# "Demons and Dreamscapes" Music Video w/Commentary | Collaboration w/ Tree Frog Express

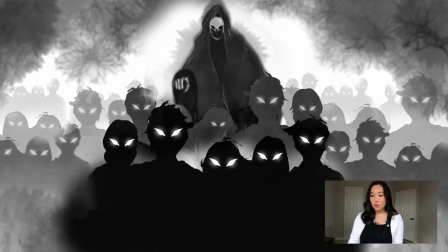So because he is meant to have a more dramatic presence, a more dramatic entrance, and you can also hear that in the music transition as well, because this is not a fully animated music video, I had to play around a lot with panning the camera left
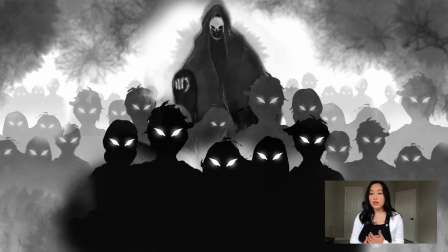to right and zooming in and out to mimic the idea of movement,
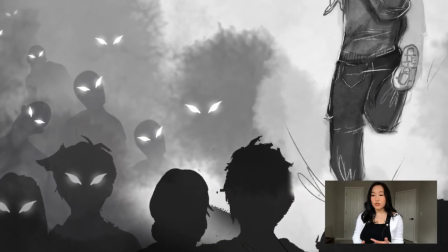even though these are still images. You still feel as though it is actually in movement.
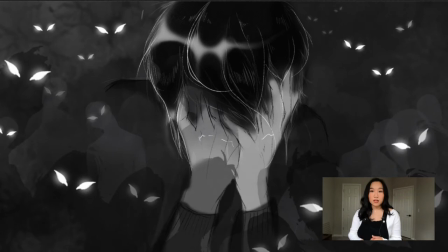I did take inspiration from the Heartless from Kingdom Hearts as well as demonic looking creatures that I used to draw.
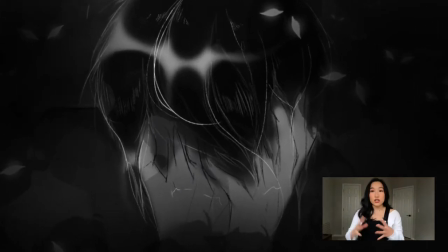So throughout the music video actually after I would work on each individual piece in photoshop I would put it into iMovie and
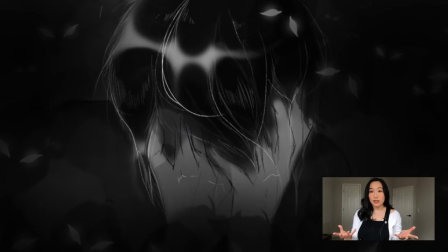see it actually matched up perfectly with the drawing itself otherwise I would play around with the timing,
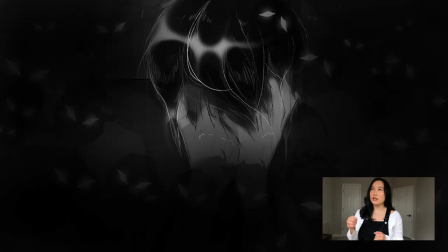I would have the art piece like go slower or I would change the zoom in and zoom out just to make sure that it matched the music because that was always the most important thing.
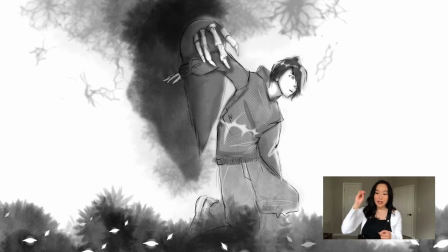So this scene where the entity is actually picking up the main character from these overwhelming amount of demons, this is where you can see I gave the character signature brushes. so for um the entity with a lot of watercolor brushes to kind of
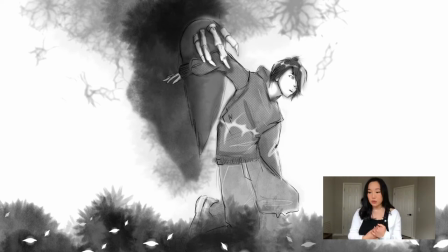give him a ghostly effect before the main character's brushes mainly based off of manga shadings and fills
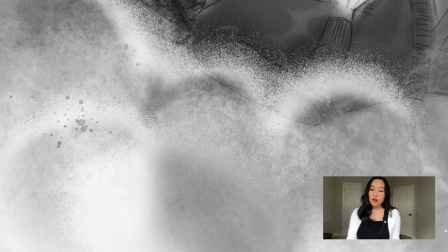um i feel like this one was a little like hard to indicate what was going on but what happened was the main
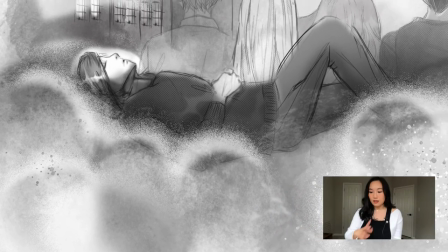character he picked him up he essentially saved him dropping him in a cloud-like lake or a cloud-like river, not lake.
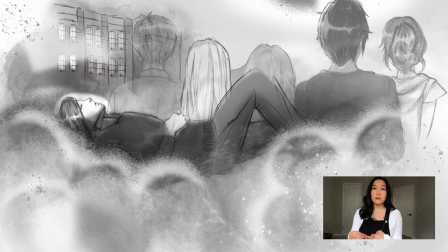The demons actually symbolically represent demons, like demons from his past, like people from his past.
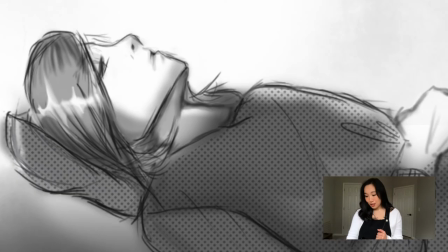So it's showing him aging and it's showing him he's already
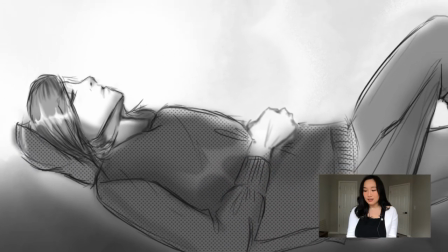faced these demons and he's already overcame them.
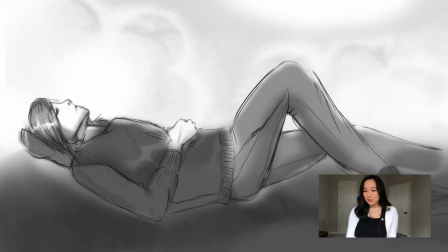But like any human being, sometimes the past comes back to haunt you, right?
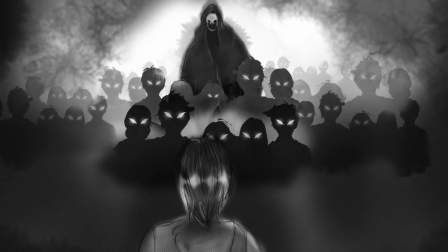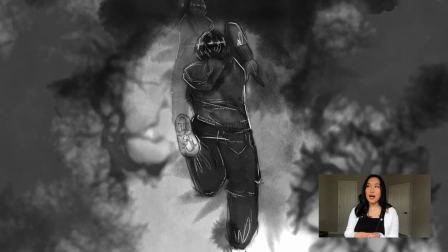This running sequence is actually inspired by the music video Clint Eastwood by the Gorillaz.
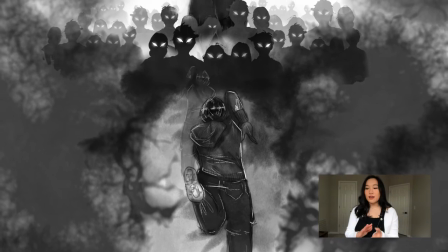So even though that music video is actually fully animated, there is actually, you look at Murdoch running,
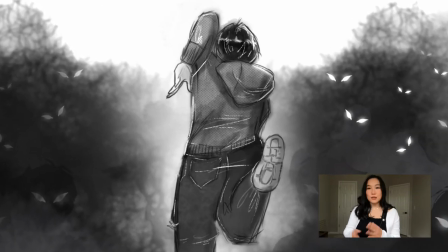you actually see like these perfect poses and you have one pose of him running
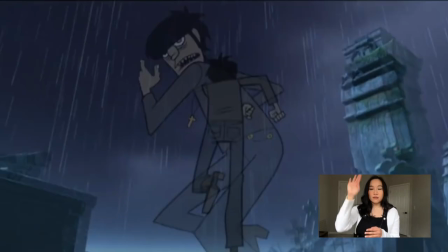and all the artist did was inverted back and forth to kind of indicate a running motion.
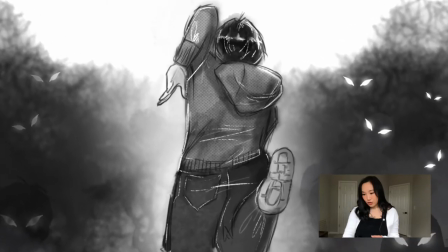So that's where I got that inspiration from for the running scene.
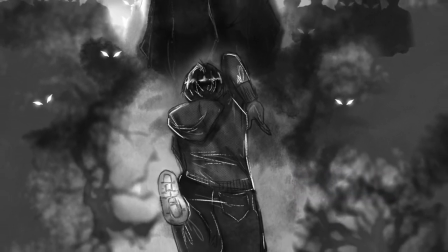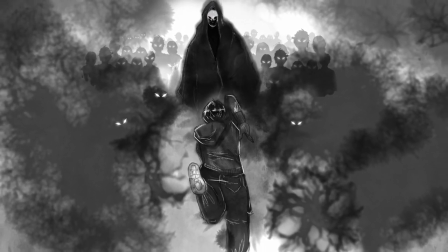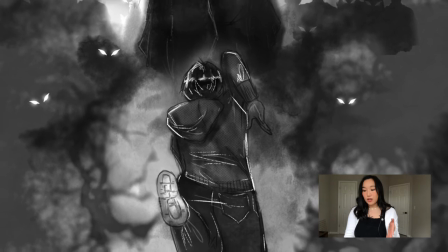The main character is running towards the entity, I used a watercolor absorption brush instead of a regular eraser in photoshop
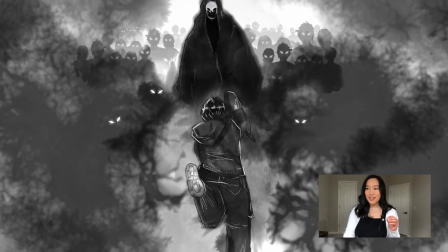to kind of indicate that the main character's energy is like repelling this dark energy.
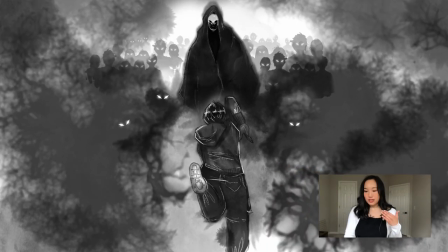So he is actually running towards the entity, he is facing his demons, that's what this is symbolically representing he is facing his demons, he is unafraid and unashamed, but when he finally reaches him,
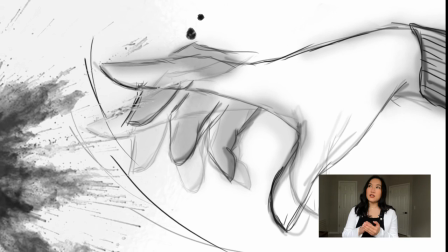and it specifically asked in the document that when he finally reaches him,
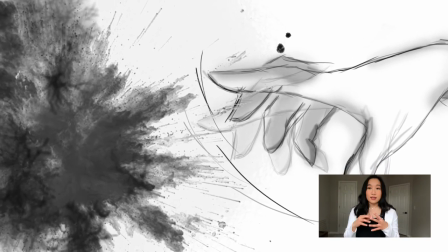he reaches his hand out and the entity dissipates in the air like black smoke.